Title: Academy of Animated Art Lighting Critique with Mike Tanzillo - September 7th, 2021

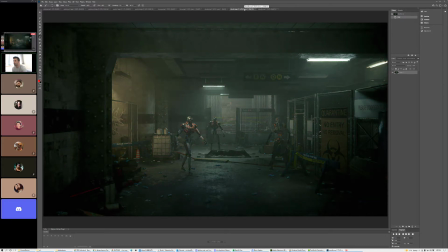991s
Like this kind of it goes from like a more of a monochromatic image to both warm and cool, which is nice. Also, a lot of it too is the like the kind of
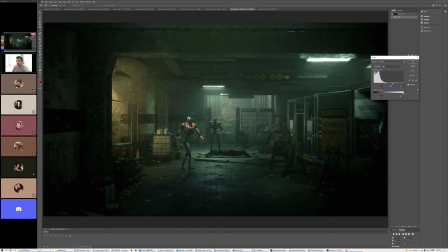1009s
say the bright points are there in this one versus the other one. Like if we increase the bright points a little bit brighter here, it'd be good too. So I actually think we probably go even a little bit more with this.
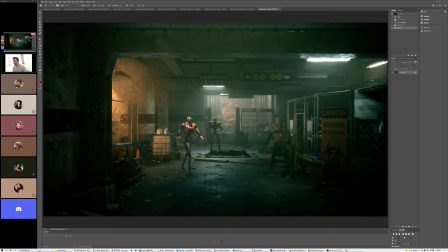1024s
So that'd be the first thing, is I want to pump more light, especially onto the characters, and into the scene as a whole. I love some of these details that you're getting, like the specularity on the ground. Like, do you see how there's like a breakup and it feels like there's dirt and dust and like gunk on the ground?
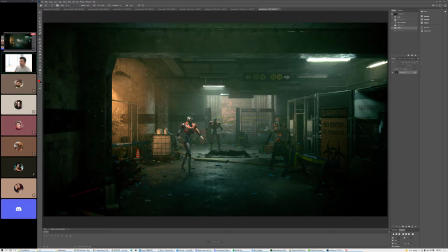1043s
I think that's really cool. It would be even like there's two layers to that type of buildup. Number one is that it exists, and number two is that it feels like it was formed kind of organically.
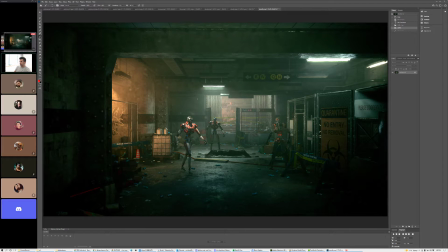1058s
Like if you could feel a bunch of, because it like in its use, there would be people coming down these stairs and like maybe down this way or something. If you could like feel that footprint flow of traffic that was one there, that's like another level up. But I love that it's there.
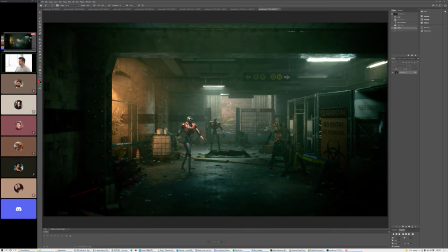1074s
I missed the corpse, or that it might be a robot. I don't know what's under there. That I missed that thing the first couple times I looked at it. Like it took me a few seconds before I was like, oh, there's a thing there. I wonder if
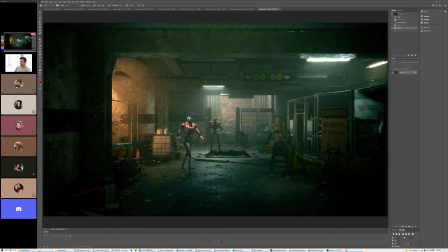1091s
this is what the story is, that it's like these robots around this thing. I think what we can do is, it almost makes me want to. I missed that too. Yeah. I didn't see the corpse either. Yeah. Great.
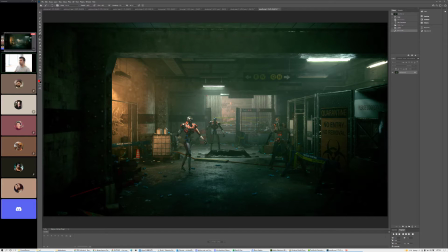1110s
Awesome. That's great feedback, because, and again, this is totally up to you and the story that you want to tell with this. What I would do if I wanted to focus the attention there, I would, I don't think I can lock this up.
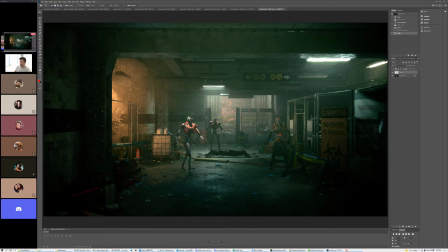1125s
Let's see if we can. I would tone down what's going on back there. I would make, let's do it this way. I would tone down the light coming in from the back there. I think it's really nice, but it's not helping us tell the story back there.
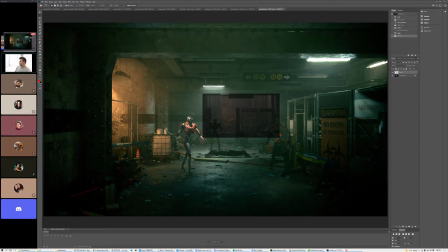1145s
And then, this is going to be super janky. I apologize ahead of time for this. And then what I would do is I would then
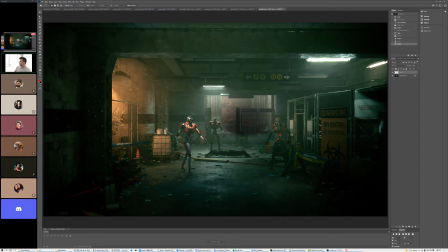1158s
really amp up the light kind of coming down here and pretend like, for whatever reason, this one light is like an exposure level brighter than all the rest.
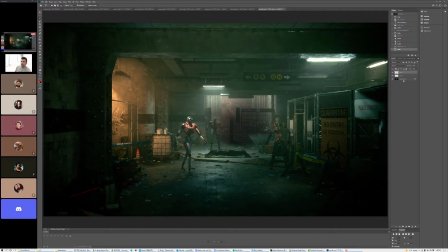1178s
Do that again. Because what that can do is then create like a little bit of an effect that gets our, because like you're never going to,
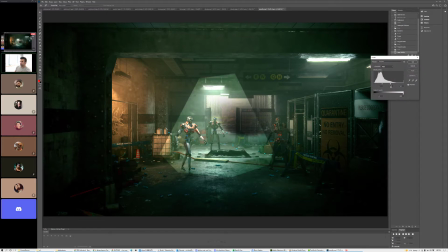1193s
something like in this realm. And you're never going to get this black bag to be super bright, just because the nature of it.
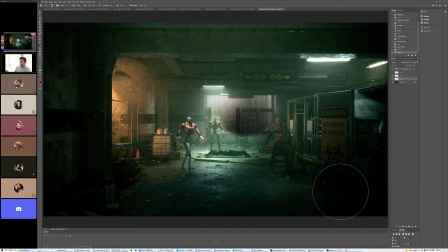1211s
Like, you've got some really nice specular highlights on there, and I think that will read. But what we need to do is kind of feel this area, and then we can kind of zero in on it a little bit. That's a super janky thing, but I think that's a way I would go, because I love the introduction of this light over here, and I think that's working really well.
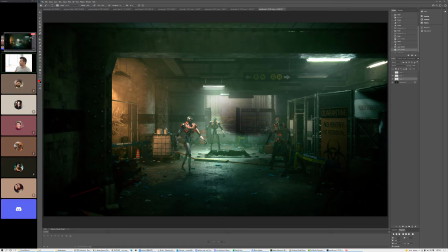1229s
It does, but and that doesn't allow us to interfere with what we're trying to focus on there. So I would tone down what's going on in the back, and then to make that a little bit brighter, and we can really focus in there.
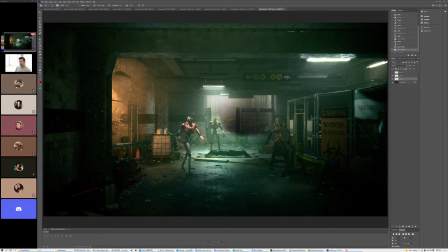1241s
And let me make sure we go back to the original here. The other thing is, like, and the last thing I'll say here is that these, just on this robot over here, there's like some red elements that are kind of half glowing, half not, and I'm not quite sure where those fall.
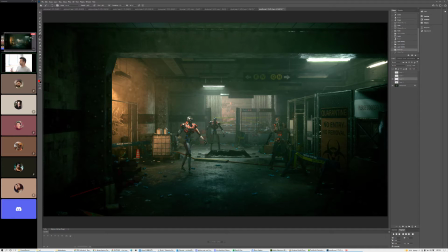1259s
Like, I'm not sure if those are light sources coming out of him or just like reflectors or something like that. So I would, because I'm not seeing him on the other two. So and there's just like not. I would consider just allowing this one to just kind of be in the shadow a little bit.
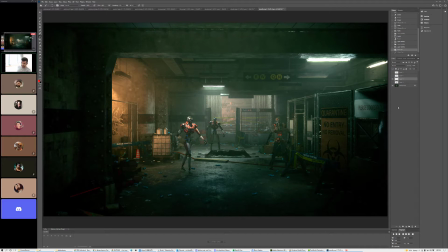1273s
Speaking of shadows, and now this will really be the last thing I say, the values you're getting in here are really beautiful. Like the softness, the fact that you can read all this stuff, but it's not like hit you over the face, is really, really good.
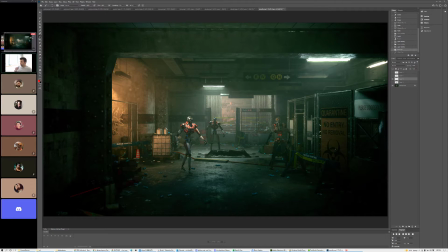1288s
Are there any other thoughts on this one? Or Babe, do you have any questions? Oh my, thanks. Cool. Yeah. Really, really good stuff, though. All right, let's work back to front here.
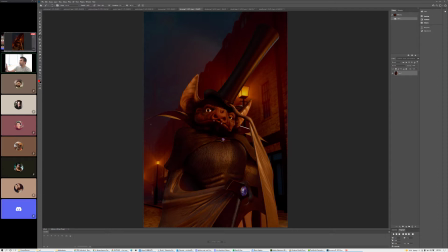1304s
Theo, although you're not, Theo, I'll tell you what, we will come back to you in just a minute. I want to get the people that are live here in case they have somewhere to go.
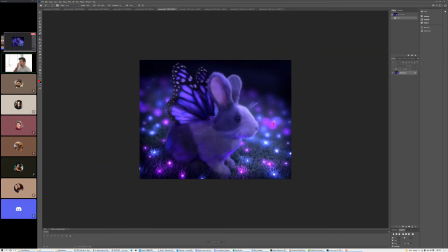1313s
Clarissa, this is cool. I do want to make these central things a little brighter in your bokeh. And then also, these are a little bit hard-edged. I would soften them just a little bit more. The eye is looking pretty good. I'd like the darker eye a lot.
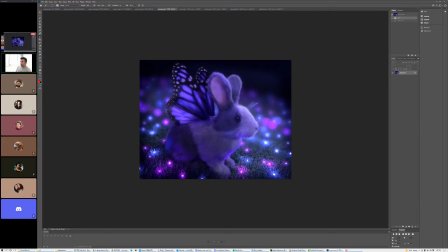1331s
Maybe a little bit darker on the nose too. I think that'll help if we pull down the nose a little bit. I don't know if that's anatomically correct, but I think I just want to read, because like bunnies are all nose, eyes, ears. Like reading that whole thing would be good. How you feeling about this?
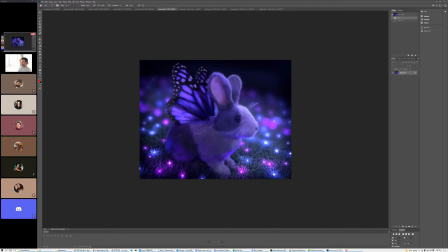1353s
Good, yeah, that's good feedback. I'm happy with how far I've come from the beginning, so thanks everyone for your help so much. You are so kind. Yeah, no, it's going great. Like, you're doing really, really well. But in terms of that, I think that's really all I have. The only
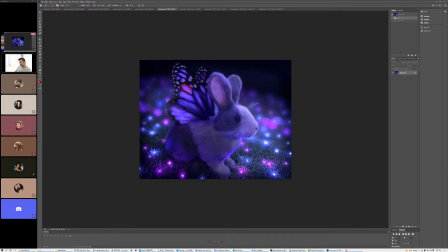1375s
thing that I'm thinking too is that these, like,
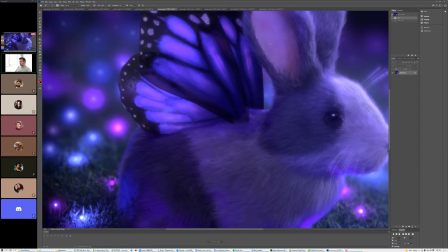1380s
if you just kind of focus in on the color patches inside the wing, like if I just kind of look at this one, it almost feels like it's clamped a little bit, like the value wants to go a little bit brighter. So just maybe allow these values to go a touch brighter if possible.
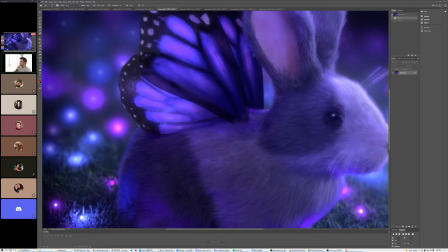1400s
It might be in the shader. I don't know. Do you see what I mean?
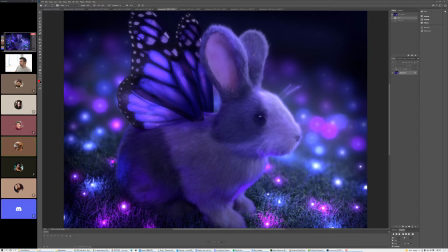1406s
Yeah, I'll try to. Do you mean just like the bright parts of the wing to be so brighter? like not even the bright parts of the wing. It's you know what it is? These larger sections, like something like this section here.
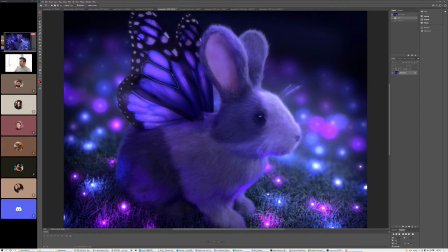1421s
I could see where around the edges of it gets pretty thick, and it won't quite allow all the light to pass through,
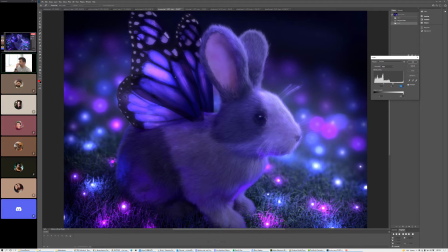1439s
because it needs like more material to be firm against that. I guess that's not actually structure in a butterfly wing. That's actually just color. But either way, I would want something more like this, where the center of it continues to get brighter.
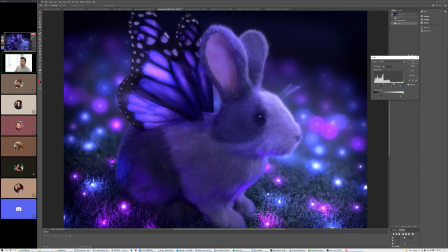1457s
Because maybe something more, even just like that. Because what's happening is that it's like getting a little bit brighter until it gets to about here, and then it just kind of it has an even tone to it. So by pushing it just a little bit brighter, and actually let me even isolate this down to just like the center area.
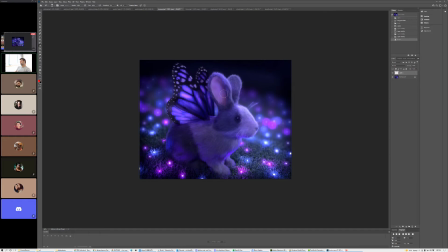1480s
It's just like, that's just a little bit more brightness and allowing kind of light to penetrate through. It creates a little bit more shaping in there too.